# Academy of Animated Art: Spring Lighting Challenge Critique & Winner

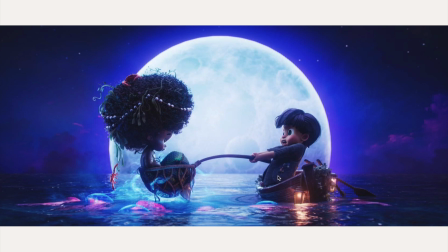And as I'm looking at it more, one thing I will say, which I don't have much to say because I love the stylizedness of this, is that it's almost like two in focus, right? I almost want the moon to be a little defocused to like kind of add that depth to it.
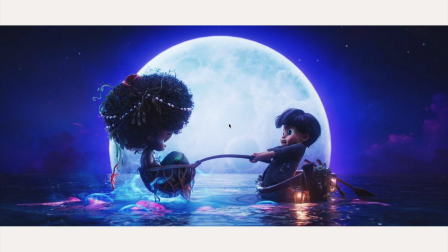I think that would really like set it back, because right now I'm kind of like, is the moon right behind them? So that's one thing I'd say. But here, I think this is, and I know this is the same artist, by the way, for those that are watching.
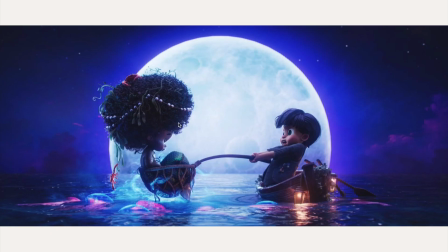These two are the same artist, so I will just say that I think this is more successful in the fills, and you are getting that shaping even in the dark. So I kind of utilize that in this one here, especially in this area.
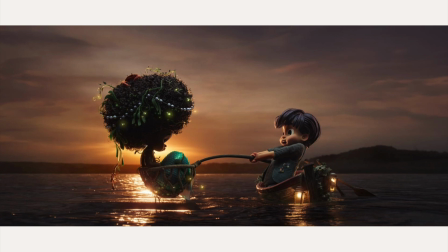I think you could just bring it up um, to that level, and kind of this.
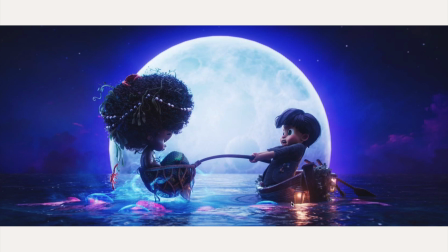I think this is. I would say this one's more successful than the other one. I like the other one too, but I'm liking this one.
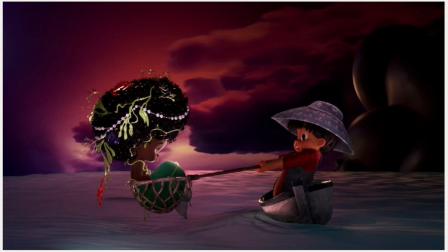Defocus that moon in the back. Okay, next up. Okay, awesome. I love how the differences in colors. I love your color choices. One thing I'd say is I'll go back and simplify this a little. Like, I'm unsure where that light source is coming from.
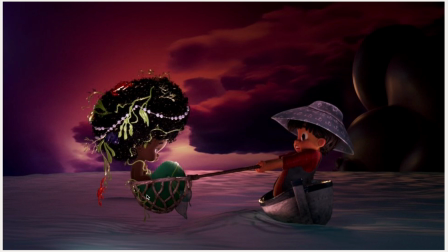Um, so I would kind of use that direction, like where is that light source coming from, and and take that out. It seems a little bit bright and a little confusing. So I would, you know, reassess, bring it all down,
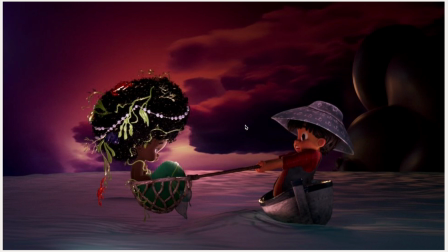and just start with the main light source, and then tie it all in slowly. Again, and then this this piece, I'm not sure what this is, but it's a little bit, I would even maybe just leave it out and simplify it, but I would go back and take a look at the original light source.
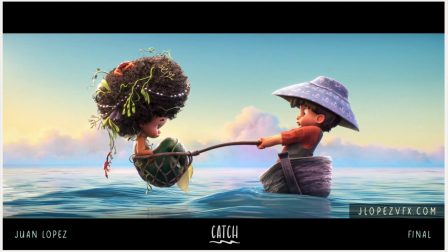Not bad. Okay, that was my son saying not bad. No, there you go. And Juan, awesome. Now this is your version of the daylight, and I'm really liking it. I like the clouds, by the way, and it's looking really good.
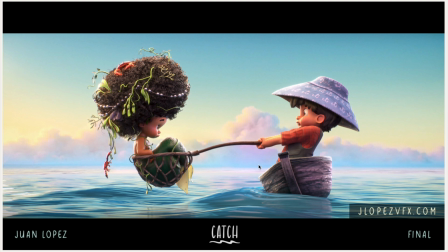I'm trying. Let's think. This is interesting. Did you change the material? It almost looks like he's in a sack now, like not a boat, but almost like a cloth sack.
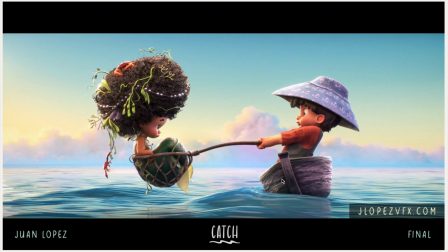That I'm not sure about. I don't know if you changed that material, but I'd watch out for that. And then, but overall, I think it's really good. I feel like, I don't know, one thing that I am noticing is I almost feel like it's overly lit.
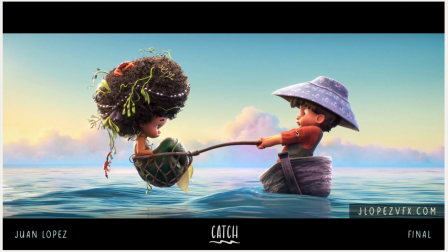I think maybe I'm just looking from the up like this to the other one, but I feel like it can go a little bit down, just to get a little bit more shaping. Oh, you know what it is? They're too dry. They look too dry to me. Like, she needs to be more specular. She just came out of the water. I think she would be wet.
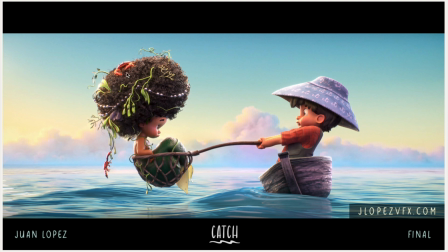She feels like she's all like very dry. So I think that would really bring it out. You added those like those things like she's wet. And him too. I mean, I know he's not meant to be super wet or anything, but he's feeling just too matte.
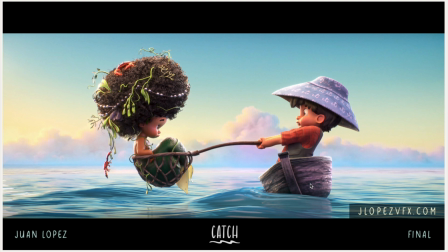So I think that is something that I'm really seeing here. But overall, I think it's looking great.
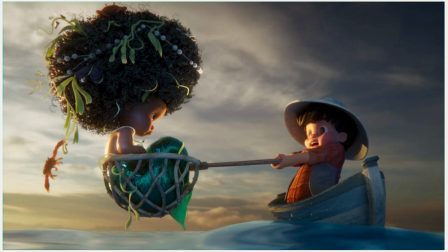And then here, oh, I love the angle. I love the angle that you took on this. One thing I would say is just, watch out right here. It's just getting way too bright and blown out.
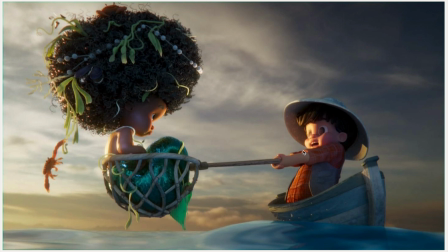We're kind of losing all that detail. So that's something that I would watch out for. Again, here that is getting too blown out as well. Not bad. Not bad. That's what my 4-year-old son says. So yeah, I think it's great.
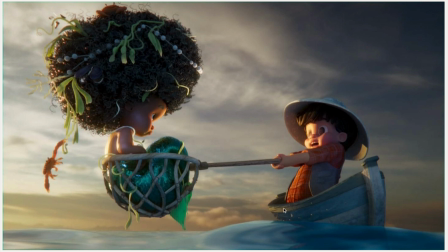I love how you played with the camera angle, and yeah, I think I'll just balance out the lights a little to start.
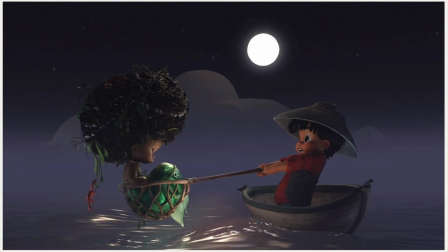Okay, and this one, here you go. It's looking good.